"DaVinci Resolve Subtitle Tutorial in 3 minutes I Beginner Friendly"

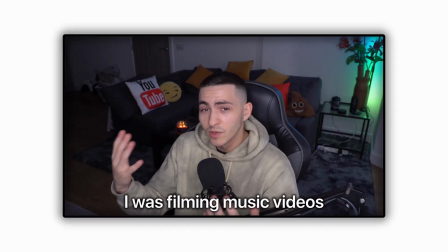0:00 So you want to make your subtitles look like this?
I was filming music videos when I was about 17 years old.
In DaVinci Resolve, you'll learn exactly how to do that in this video. The first thing you're gonna need is your text effect.
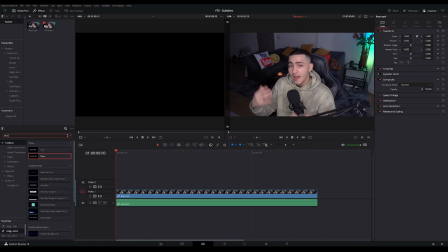0:12 You're gonna go to the toolbox and type in text, and then slide over text plus into your timeline. Then make it fit your footage. Now, with your text plus clip selected, you're gonna go to the inspector and pick your desired font.
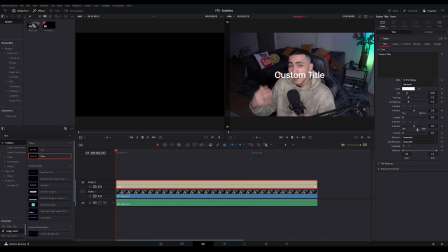0:25 I'm just gonna go with, let's say, SF Pro Display. Then I want you to go to the settings tab and change the position to whatever you like. I prefer to just put my subtitles at the bottom of the screen because they're the least distracting and easiest to read. Now we're gonna go ahead and adjust the size of your subtitles. I'm gonna go with 0.08.
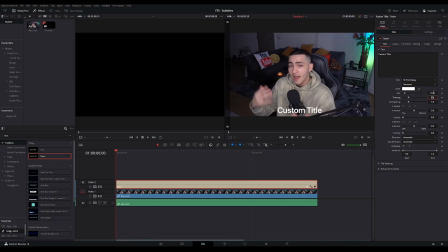0:46 You want to make them big enough so that they're readable, but also not too big to be too distracting and take over the video. Now this is only the foundation of your subtitles. What we need to do now is to make them look better. So what you're gonna do is you're gonna go to shading, select the second element, enable it, increase the thickness of your outline,
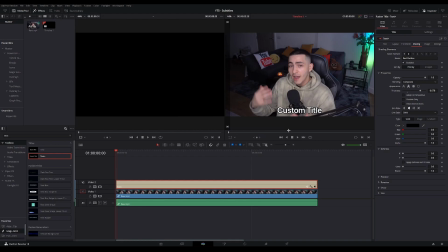1:07 and change the color to whatever you want it to be. To add a sort of shadow effect, you can go to softness and change the X and Y values. I'll go with something around 5.5 on both of them.
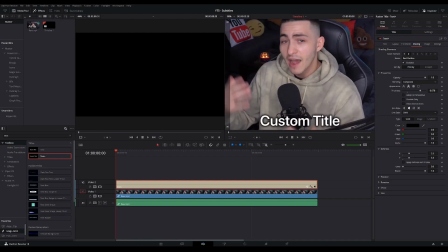1:20 And this adds a nice shadowy effect to our subtitles. An extra step you could take is to animate your subtitles.
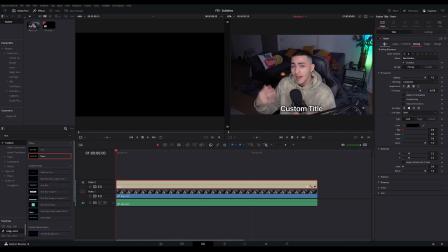1:27 Now you don't want to do this for every single line because it will be too distracting for the viewer. You only want to animate the most important parts of your subtitles to make them stand out more. So how do you animate your subtitles? It's very easy with the use of keyframes. To do this, you're gonna go back to the text tab.
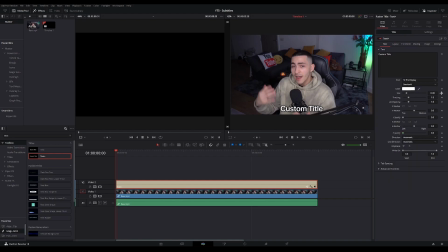1:41 Then I want you to go down to the size value and you can see a little diamond icon right next to it, and this represents a keyframe. So first you have to make sure that you're at the very start of your clip and then create a keyframe on size. Then you're gonna slightly lower the size, let's go to 0.075, and you're gonna move forward around 5 frames.
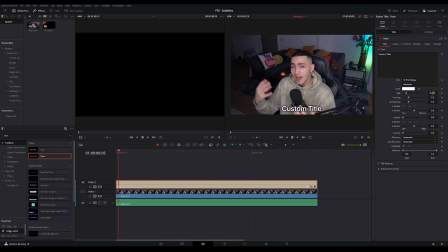2:00 So 1, 2, 3, 4, 5. At the 5th frame you want to increase the size value above what you started with. So we're gonna go with something like this. And then go 3 frames forward and set the value back to whatever you started with.
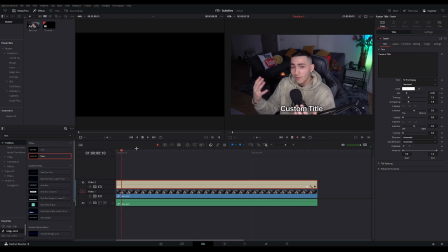2:16 And this will result in a smooth popping animation, which you can see right here. And you can use this animation to make the subtitles stand out more. If you want to, you can obviously change the values that you use, but just don't go too crazy with it because it will make your subtitles completely unreadable. When you have everything ready, you can go ahead and start transcribing your video into subtitles.
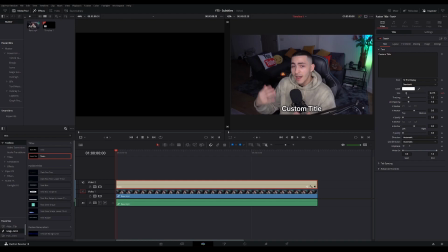2:35 Go for your video and cut up the text plus clip in a way that you can fit a single line of text per clip. So we're gonna go ahead and just see what Jack is saying. So boom, we have 3 lines and we can just transcribe it.
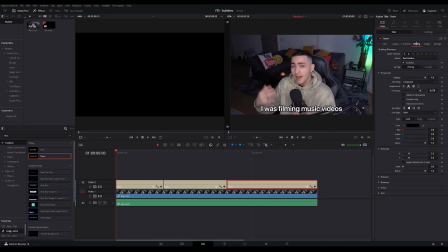2:53 You definitely should experiment a little bit with the shading tab to just make your subtitles look like you want them to. And there you go, you can now create subtitles, customize them and animate them with the use of keyframes. Thanks for watching and hop onto my channel for more Resolve tutorials like this. Good luck editing.